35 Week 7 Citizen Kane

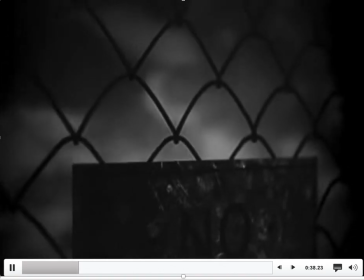You see a fence. So no trespassing means that someone's putting up a barrier.
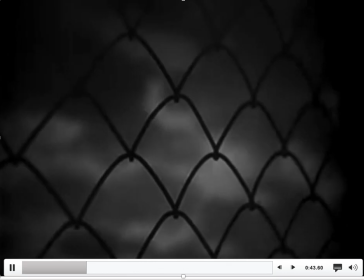They're trying to be private. They're trying to not allow people into their space, right?
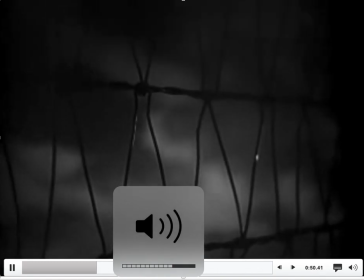So as we think about that as a kind of a metaphor for Charles Kane, how is he setting up what elements,
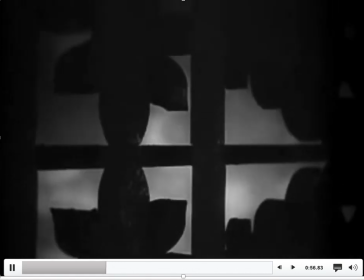what barricades is he setting up in his life to make sure that people don't understand him,
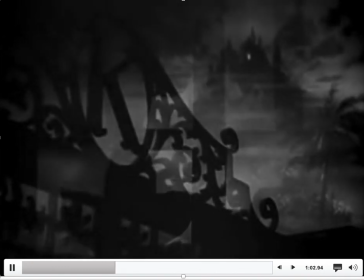right? And that's part of the process of what Thompson is doing.
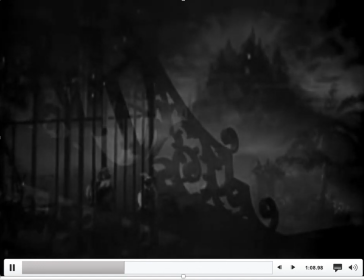What we also see within this is a series of editing techniques called dissolves, and a dissolve is
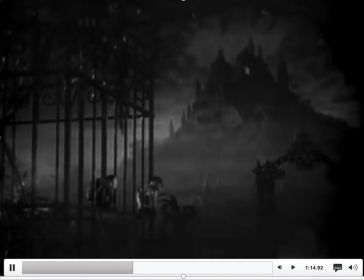when one shot is replaced, it kind of fades out, another shot takes its place.
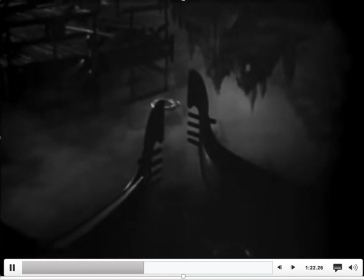But the screen never really goes completely black, and so it's just constantly fading in and out.
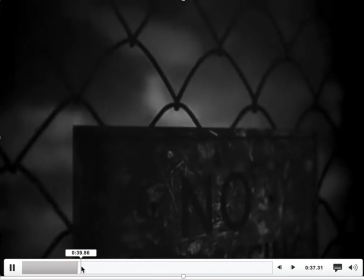And what we've seen at the very beginning, if I could just kind of go back here just for a minute, as we take a look at the fences, we see a series of match dissolves.
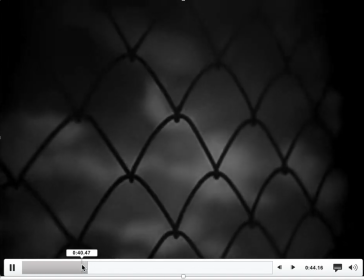Match dissolves are things that dissolve, but there's going to be a common motif, something that's similar.
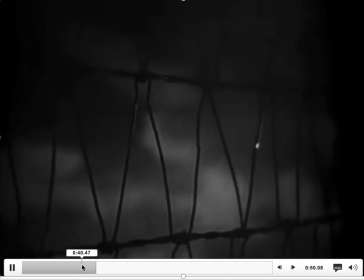And so it dissolves to another fence, to another fence, to another fence.
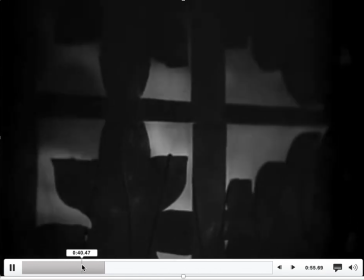And so these are all the barriers that Charles Kane is putting up in
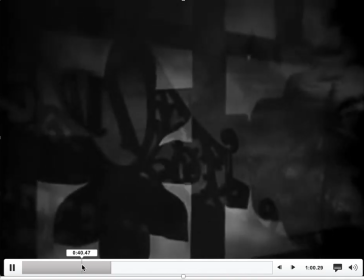his life to make sure that people are not going to know who he is,
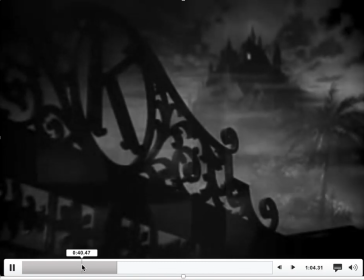because he's kind of isolated and he's guarded, right?
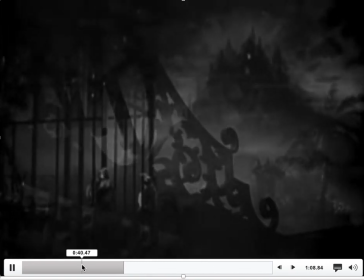Now we as the audience are invited in to try to find out who this person really is.
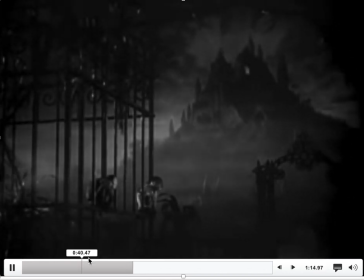Then we see a series of match dissolves here that we're going to see is that the similarity is not going to be a fence. Instead,
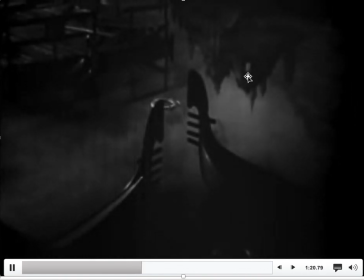it's going to be the light on in Charles's mansion, Xanadu here.
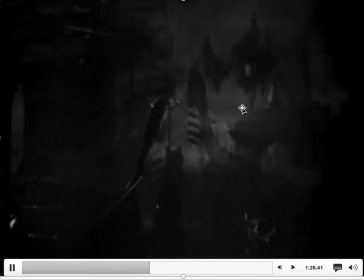And we're going to see just kind of series of just dissolves, dissolve, dissolve that gets us closer and closer.
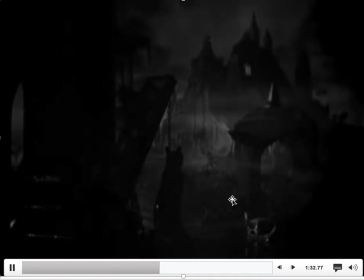And so Orson Welles here is allowing us into this private space where we're not supposed to be,
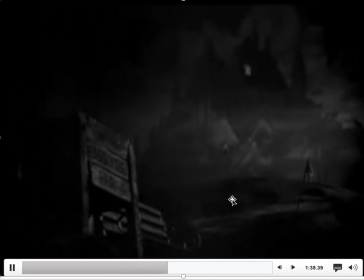to give us an intimate insight into who this person is.
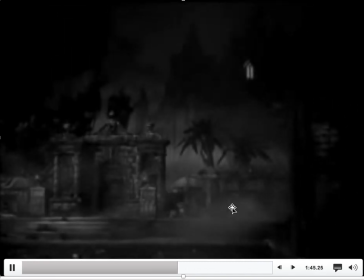And the question that he's going to leave us with is, can you ever really know who a person is?
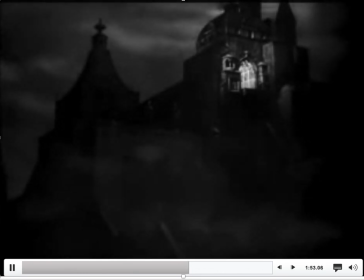Can you really ever have enough information to truly capture the life, to summarize the life of who a person is?
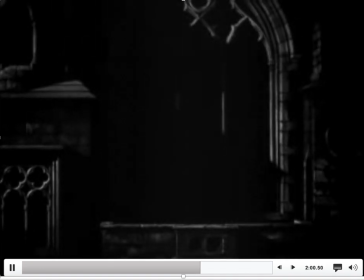And so we notice that light on the window, and it gets bigger and bigger as we get closer and closer to Charles Kane.
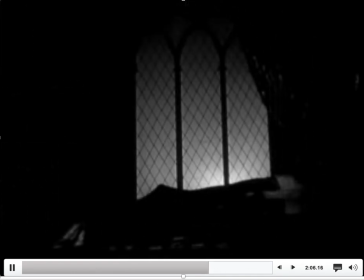So this is the desire, this is kind of the objective of the audience,
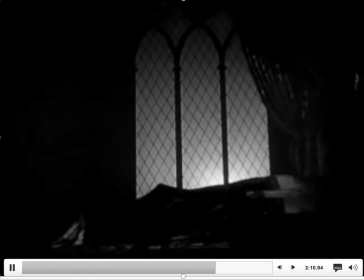is to kind of get closer and closer to his kind of personal background and to his insight.
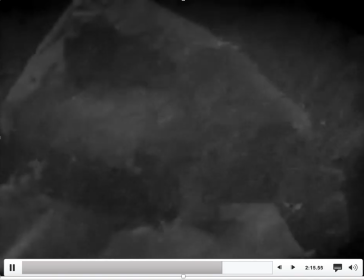Then we see an extreme close-up here. It's extreme close-up.
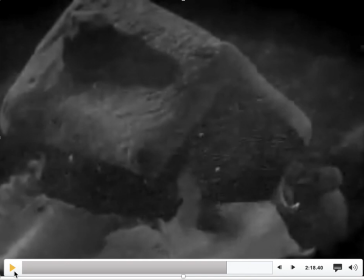Just stopping this is when one small object fills the entire screen, and it's a way of, that's generally not how we see the world. We just don't go around like standing this close, or how, within a couple of inches of any particular thing. And anytime that the camera does something that's different from the natural way that we see the world,
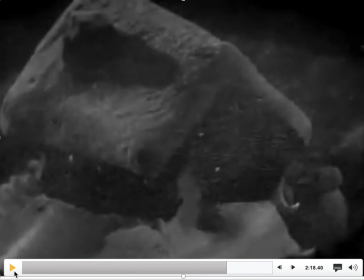it's a way for a director to underscore a specific moment.
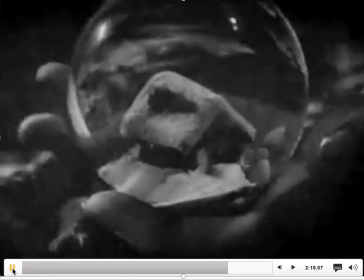And so as we see this extreme close-up, we see a cottage here in a globe.
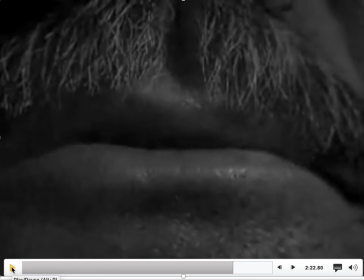Then we see another close-up of Charles Kane's lips here. So we see a connection, right? As we think about films, right, there's something called the Kuleshov effect.
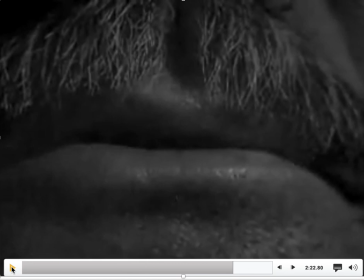And the Kuleshov effect suggests that when we see two subsequent shots, we derive meaning from them, right? Kind of unconsciously, without even really thinking about it. And one example of the Kuleshov effect is anytime you see,
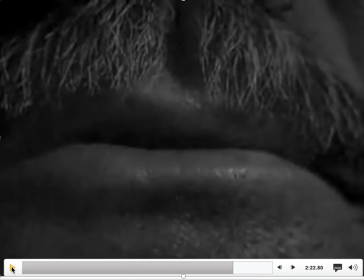you're watching a TV show or a movie, and they show the exterior of, say, a cafe. They show you the outside of the cafe, and then they show you inside with two people talking in a booth.